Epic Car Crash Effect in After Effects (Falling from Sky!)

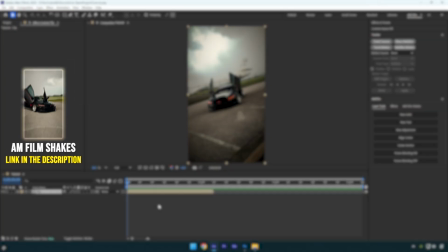(0:00)
Hi guys, in this tutorial I'll show you how to create a car falling from the sky effect, quick and easy in After Effects.
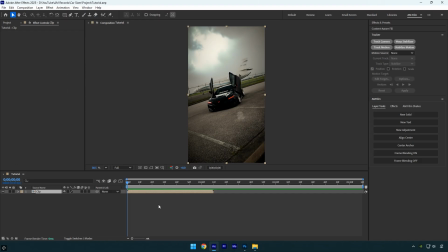(0:06)
Let's get started. First we need to screenshot the first frame of the video. Make sure you're at the very beginning of the clip, then take a screenshot.
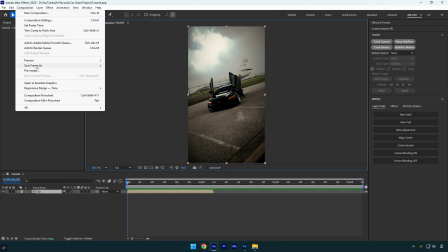(0:13)
You can use the FX console plugin, or if you don't have it, go to composition, then save frame as and select file or Photoshop layers, and export the frame as an image.
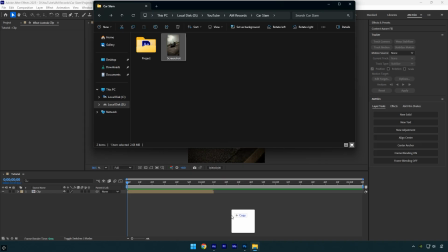(0:21)
Once you have the image, drag and drop it into Photoshop.
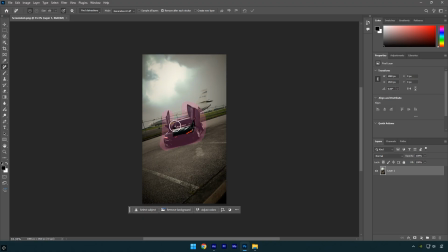(0:25)
Use the remove tool to select the car and let photoshop do its magic in my case it worked perfectly as always now
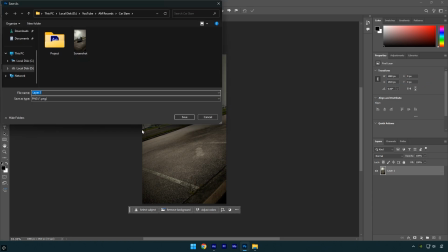(0:32)
right click on the image right here and choose quick export as png to save it save it in the same folder as your after effects project and give it a name for example clean background now close photoshop since we don't need it anymore and drag the clean background image into your
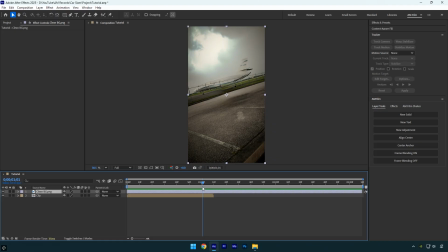(0:46)
ae timeline now i'll scroll forward about one second since i don't want the falling effect to last too long and cut the clean layer there. Then I'll drag the original clip forward so it continues right after the clean image. So the first step is done.
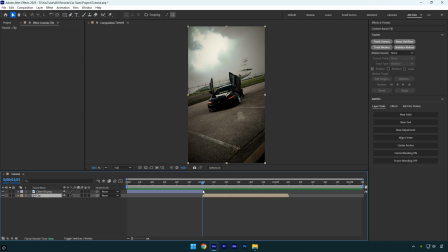(0:59)
As you can see, we now have a clean background with no car in the original clip. The second step is to freeze the first frame and mask out the car for the falling animation. Make sure you're at the beginning of the original clip, then duplicate the layer. Right-click the duplicated layer, go to time, and select freeze frame. This will lock that frame so we can animate the car.
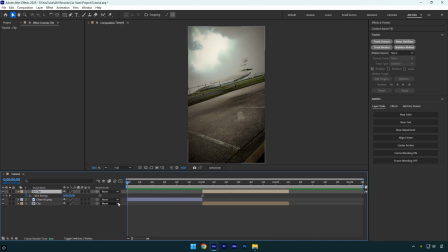(1:17)
Drag the frozen layer above the clean background layer and align it so the start and end points match perfectly let's rename the frozen layer to car only to stay organized make sure to trim the layer so it matches the length of the clean background layer now we need to isolate the car from
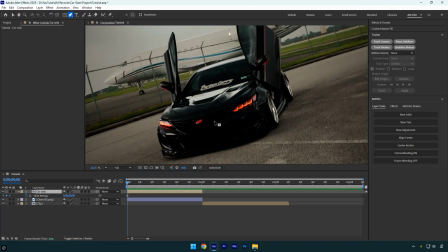(1:31)
the background select the pen tool and carefully mask out the car make the mask as clean and precise as possible for the best result
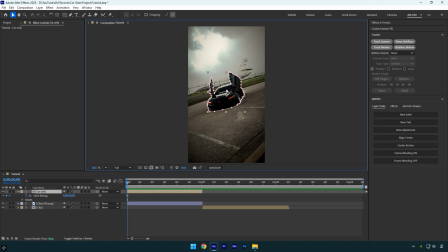(1:40)
once you've finished isolating the car we can move on to the main step creating the falling animation scroll to the end of the car only layer press p on your keyboard to open the position property and click the stopwatch to add a keyframe then go to the beginning of the layer and move the y position
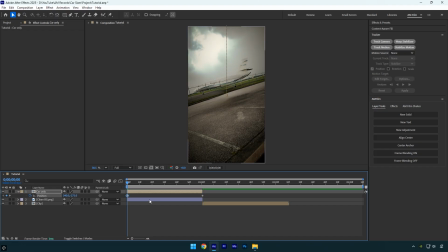(1:55)
all the way up until the car is out of view now select both position keyframes and press f9 to easy ease them then go to the graph editor right click select edit speed graph and create a smooth curve let's
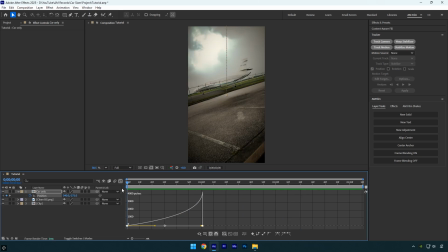(2:10)
quickly preview the animation it looks good but we're not finished yet To enhance the effect, I'll add a shake right after the car hits the ground.
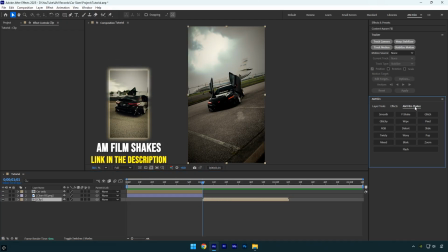(2:18)
I will use one from my shakes pack. You can get the AM film shake presets from the link in the description, and I've also made plenty of shake tutorials on the channel.
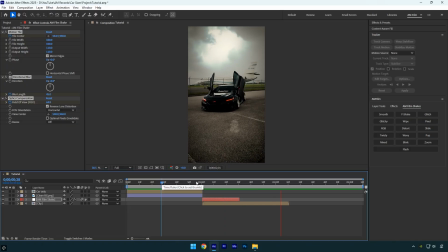(2:26)
Let's check it one more time. With the shake applied, it looks much better, but it still needs a little retouching. The falling looks a bit static since it's just an image, and I want it to feel like a real video. To do this, we can create a new camera layer.
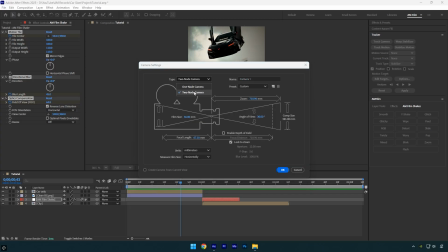(2:39)
Make sure the camera type is set to 2 node and the preset is 35mm,
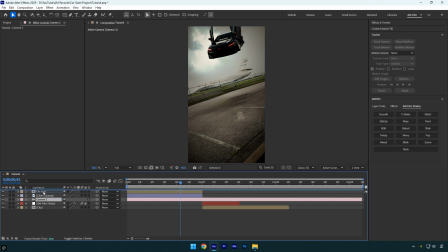(2:43)
then hit OK. next move the camera layer above the car only layer and trim it to match the length of the car only and clean background layers next enable 3d on both the car only and clean background layers
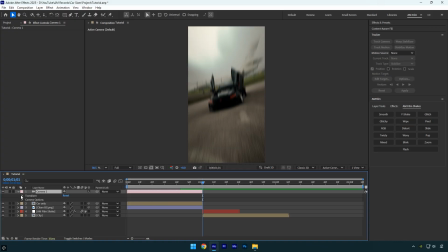(2:54)
scroll to the end of the camera layer and open its transform settings click the point of interest and position stopwatches to add keyframes then scroll to the beginning of the camera layer and select the dolly cursor tool press c on your keyboard until it appears or choose it from the camera tools menu
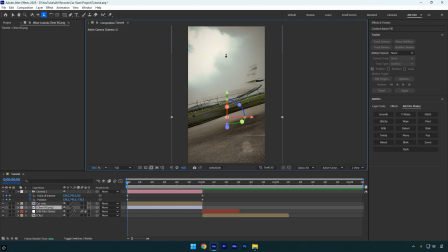(3:09)
let's slightly zoom into the image like this next select the pan cursor tool tool. Press C on your keyboard until it appears, or choose it from the camera tools menu. I'll move the image down a bit like this so the zoom out starts from the sky. Let's quickly preview the animation.
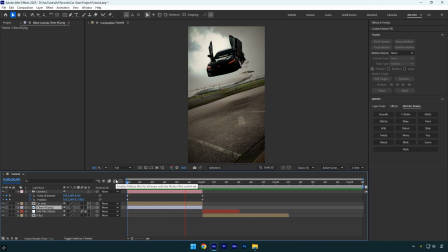(3:24)
It looks great, we've just created a zoom out effect, and the image really comes to life. Now let's smooth out the animation. Select all keyframes and press F9 to easy ease them. Then go to the graph editor and create a smooth curve.
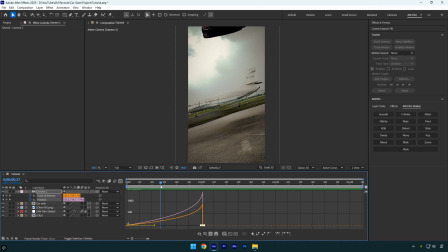(3:39)
Let's preview the animation one more time it looks good but i'll tweak the beginning to make the zoom out a bit faster that feels much better now next i'll add some wiggle to the image because just the zoom out alone doesn't feel dynamic enough open the camera transform settings and you'll see the
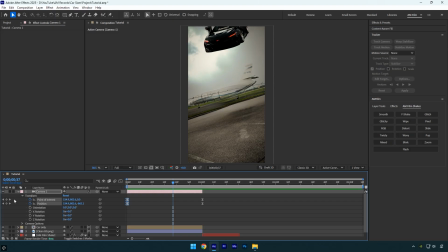(3:57)
orientation property it's important to hold alt and click the stopwatch next to orientation this lets us add an expression to create automatic movement type in the expression wiggle 2 comma 2 and then preview the video again.